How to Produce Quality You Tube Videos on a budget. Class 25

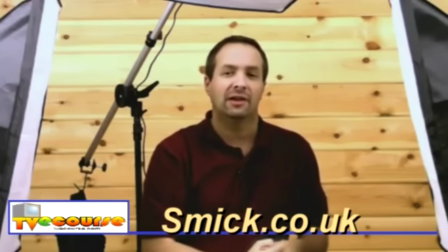513s
This is called the key light. It's the most important light because it's the one that's going to light your model.
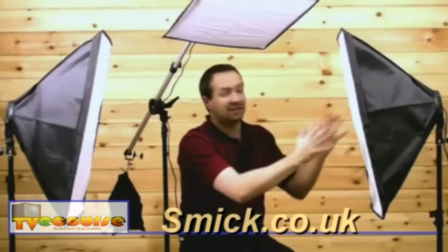518s
And for this one, I'm going to use all 4 bulbs that this lamp has. It's the brightest lamp of our set.
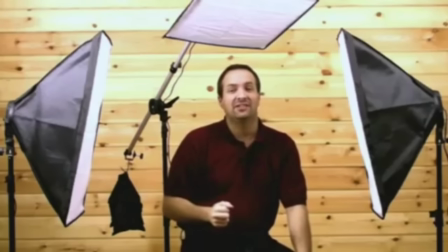525s
Now the other side is the fill light. This is going to fill in the shadows that are going to be caused by that light, and we don't want it quite as bright, so this is going to have half brightness, so 2 lamps on.
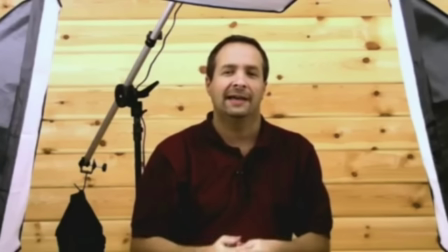537s
Finally, we've got one just above my head. That's called the hair light. You can guess what that does, I guess, by the name really.
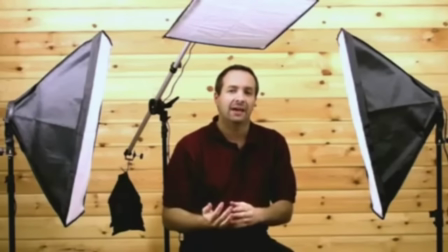544s
Exactly, it's going to light my hair. But not only my hair, but also my shoulders.
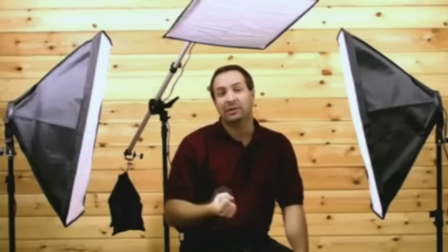548s
And it's that little light there that really makes this 3-point lighting system look so good.
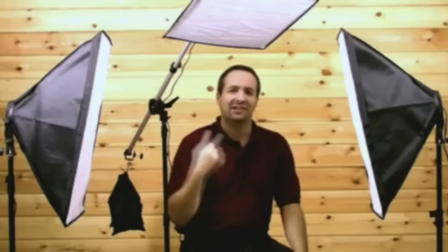553s
Well, that's the theory, but let's see how these lights actually work individually with a proper background. So the lights are all set up. Let's have a look at the lights one by one.
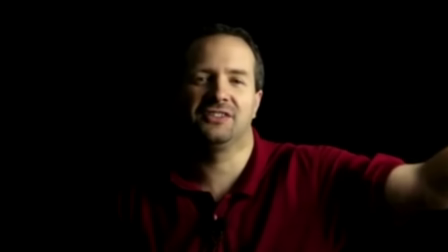565s
At the moment, there's only this one on my left-hand side, the main key light that's turned on. Hence you're seeing this rather harsh lighting. Now this is kind of moody, rather stylish, but it's not the look we're going for today.
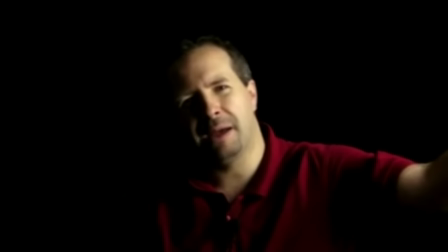577s
Now that's around about 45 degrees, about 1.5 meters from me, well out of shot.
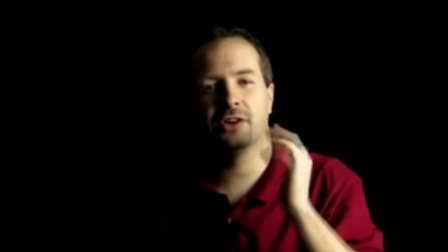582s
Now the trouble with this is I'm getting great lighting on this side, but I'm getting lousy dark lighting on the other side. So to get rid of those heavy shadows, we're going to add the second light, which is the fill light.
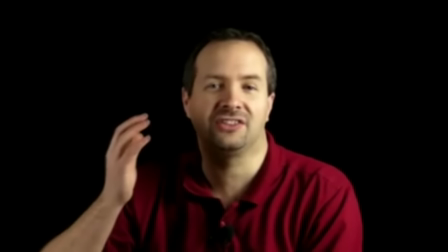594s
And that is just going to fill the light from the right hand side. It's going to fill the shadows and give much more even lighting.
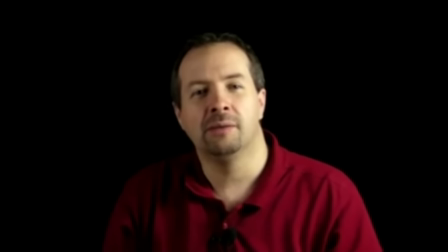601s
But it's not completely even. There is a difference between the two. Because that light is only half the power of our main light, you're finding that it will still get a little bit of darkness down one side. Now that just leaves one last light, just above my head there,
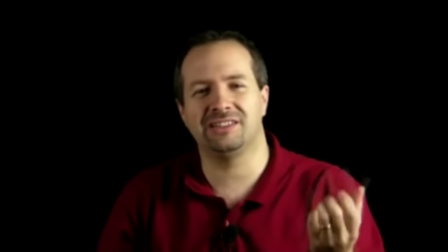615s
just out of shot, and that's the hair light. Now at the moment my hair is kind of disappearing into the background a little bit, and my shoulders, well, they're there but they're not that clear.
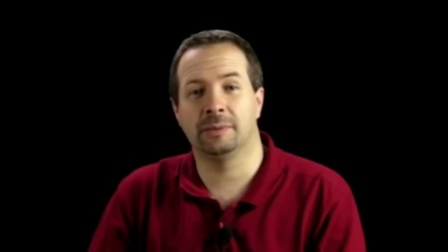624s
Turn on the hair light, however, and things change a little bit. Now we're getting a much more defined top to my head.
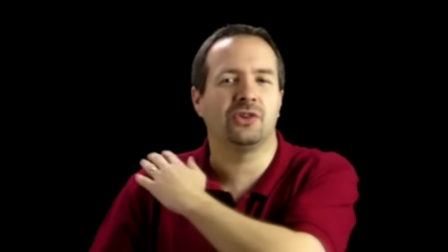631s
It's not great hair, but it's there nonetheless, and my shoulders, the tops here, are now much better defined against the pure black background.
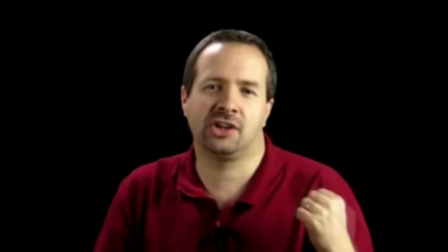638s
Now we've got a pure black background there because it really does show how this 3-point lighting system really works.
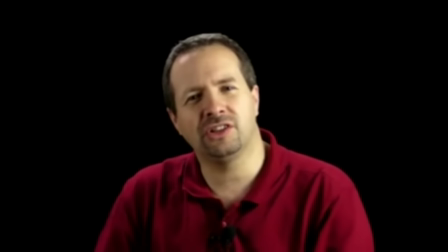643s
But you can do this with any background you like. But if you want to do this with a white background, well, the setup's just a little bit different. Let's have a look at that setup.
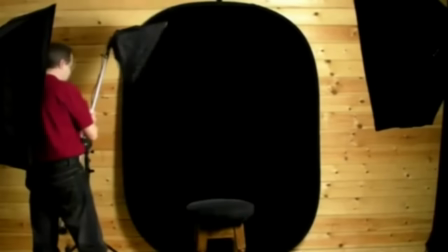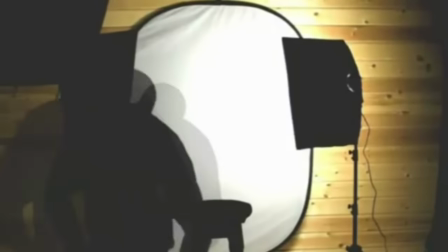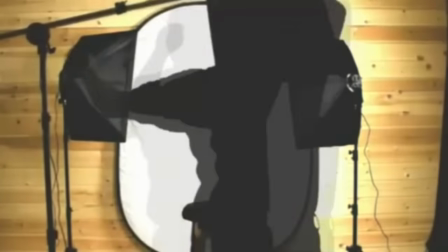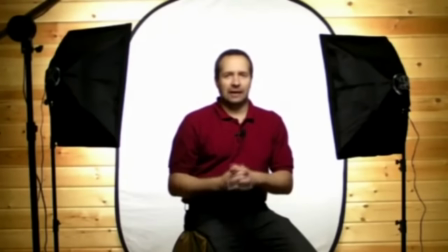668s
Okay, so this time we've got the light set rather differently. Now we've got our two big lights that were our key light and our fill light.
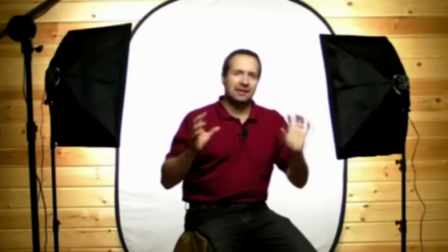676s
They're now behind me, and they're there just to light the white background.
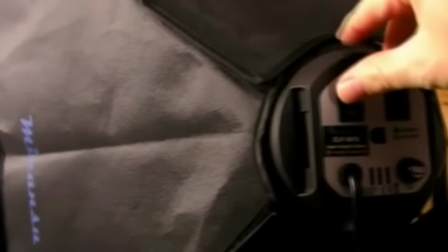681s
Now they're both set to full power and they're both pointing at the white background.
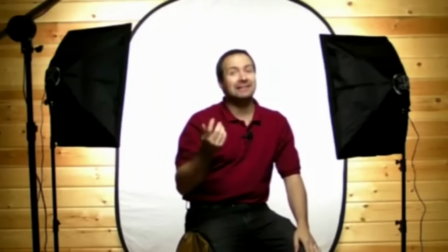685s
Our little boom light here is now our main light, our key light, as it's actually lighting the subject, me.
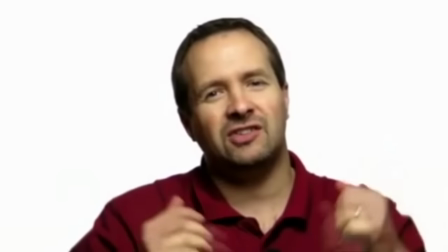693s
So that's again on full brightness. But because it's a single overhead lamp, it is a little bit contrasty.
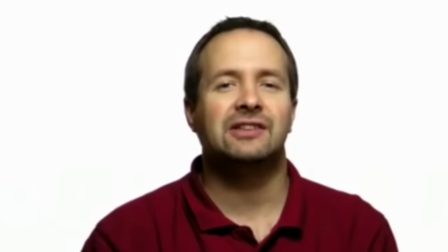699s
There's a lot of downlight going on, so you're going to get some shadows underneath the chins. So it's worth investing in one of these.
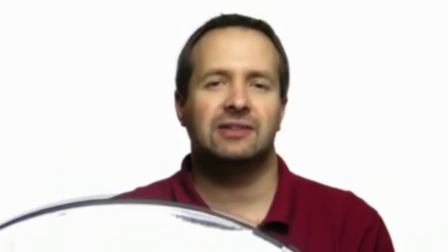705s
Now this is just a small reflector. You can get this from the SMIC website. And if you place this just out of shot, but just underneath your subject, and angle it up underneath their chins,
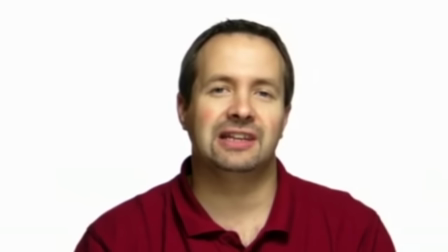716s
just like that, that will fill the light just underneath them and gives again a much more flattering light.
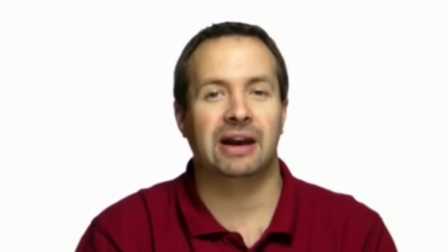722s
Okay, so there we go. There's how you can do a white background using the same 3 light kits.
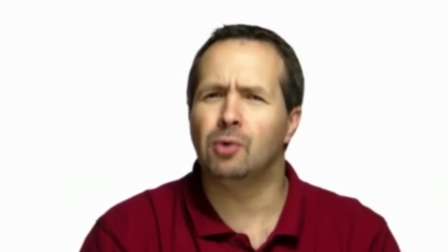727s
Let's do one more. Let's go a little bit more moody, maybe a bit more film noir.
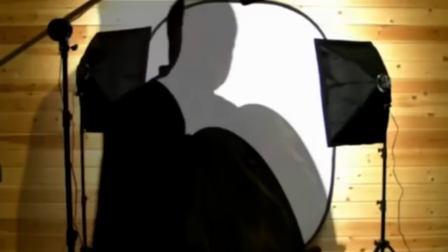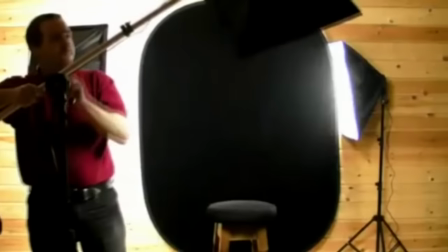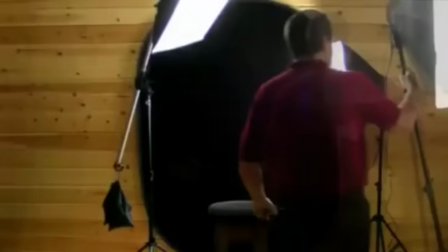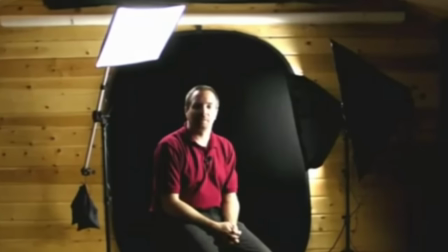748s
Okay, so for the final lighting setup, we're going to go with that film noir look.
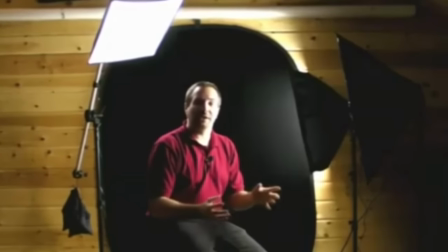753s
Now, this looks great in black and white, but what we've got here is the same 3 lights, just set slightly differently.
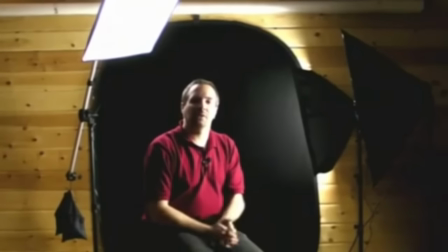759s
Okay, well, let's start with our key light.
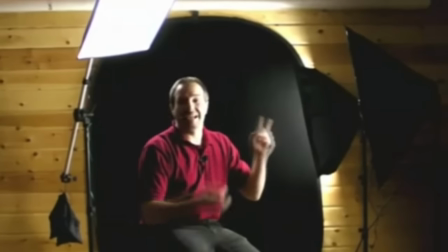761s
Our key light is the one that's lighting me, and in fact, it's the main light right here in front of me.
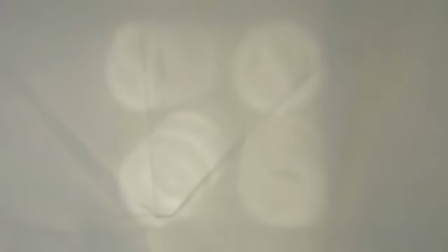766s
Now, I've got this turned down to half power, so it's not the brightest setting I can have it on.
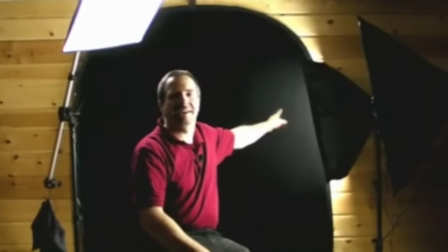772s
The brightest lamp is actually right at the back there. That is just illuminating the background.
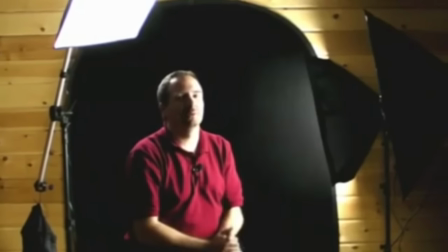777s
But because our background is pure black, or nearly pure black, having a little bit of light on there just lifts it to a bit of grey.
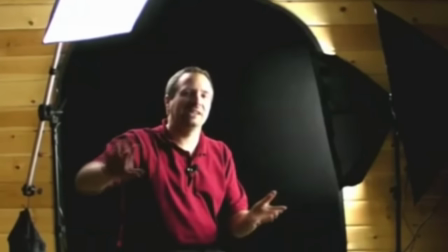784s
And because I've got the light pushed right hard up against the background, it's giving some raking light across the background to really emphasise any texture that might be there at all. The third light is actually still above my head.
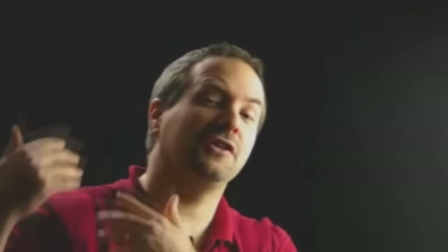796s
It's the hair light, but this time it's placed further behind me and angled towards the camera. And that gives a little bit of rim lighting just around the back. Again, it's on its lowest possible setting, so just one single bulb illuminated.
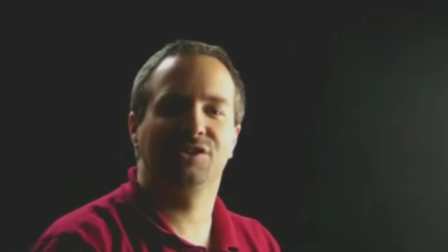810s
Now that looks pretty good, but do watch out for lens flare with this setup. Okay, so there we go.
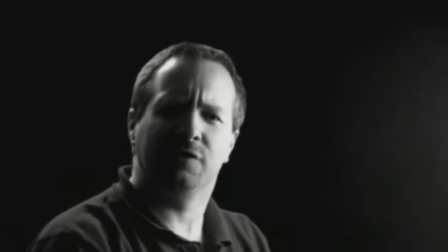815s
There's how you can set up film noir lighting, but of course no film noir would be correct without a suitable hat.
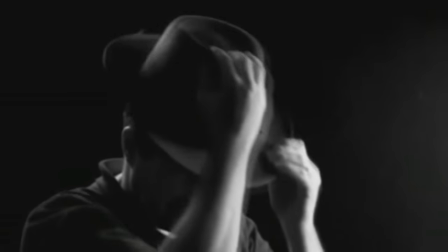822s
And I have just the right hat for the occasion. That looks pretty good.
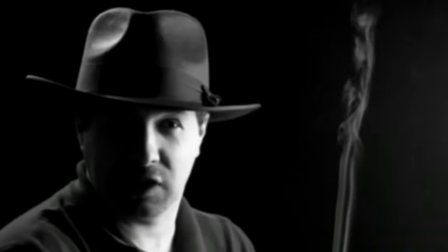827s
Okay, so there we are. There's how you can use 3 lights to create 3 completely different lighting effects.
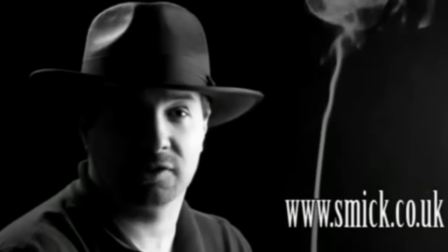833s
For more information about the Super Softbox 3 light kit, check out the SMIC website at
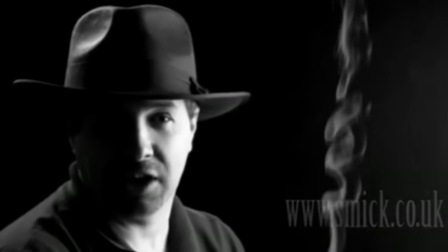842s
www.smic.co.uk. I'm Gavin Hoey. Thanks for watching.
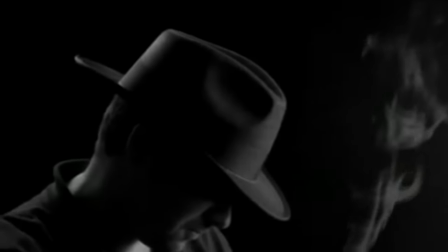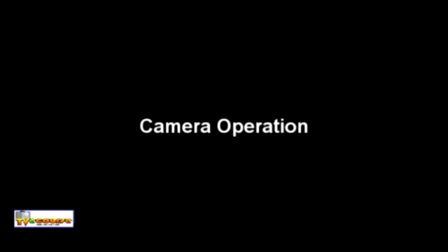856s
Now the camera.
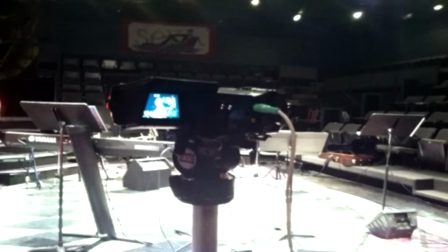858s
Usually, in a one-camera shoot, the camera is directly in front of the talent. In multi-camera shoots,
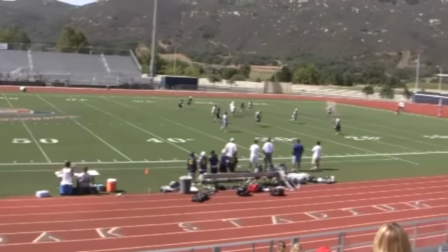865s
other cameras are set up for wide shots, audience shots, or artistic shots.
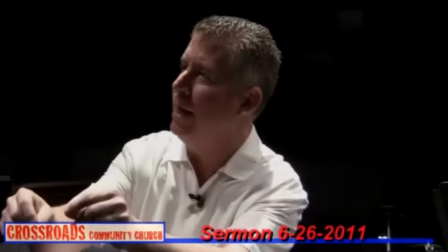870s
Remember to always keep the camera on the center of interest.
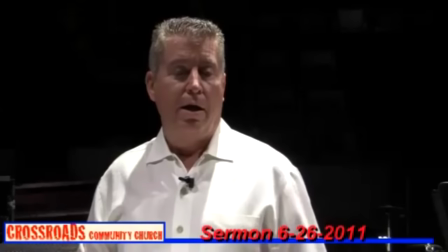874s
It's a good idea to have the camera level and at the same level as the talent you are shooting.
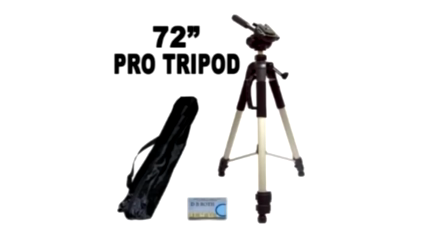881s
Deploy the tripod, level it, and set the correct height for the talent. All tripods come with a plate that screws to the bottom of your camera.
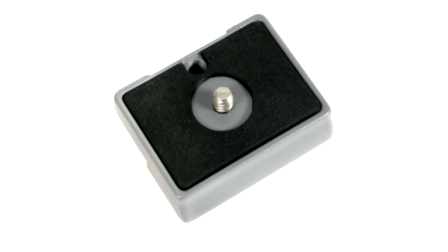890s
Be careful not to lose this plate. Also, the tripod head has a lock and drag control.
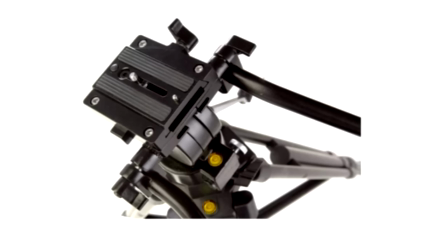896s
Be sure to unlock the lock controls before trying to pan and tilt the camera.
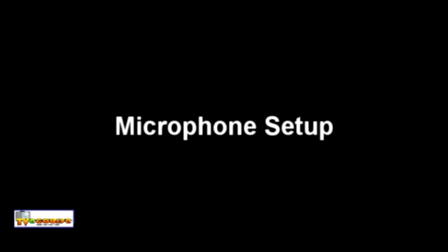902s
About microphone setup. Depending on the situation, you will use a handheld or lavalier microphone.
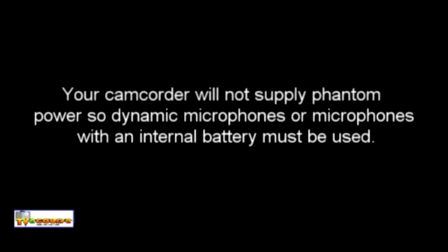909s
Your camcorder will not supply phantom power, so dynamic microphones or microphones that have internal batteries must be used.
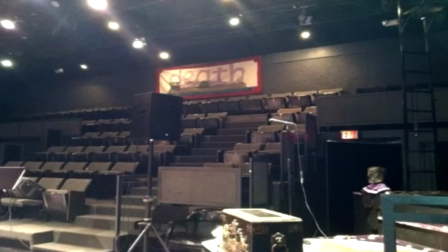919s
Often, when shooting church videos, I place a dynamic microphone on a stand near a PA speaker. This allows us to get clear audio along with room tone, while not overdriving the audio input of the camera. Here are some examples of good and bad audio.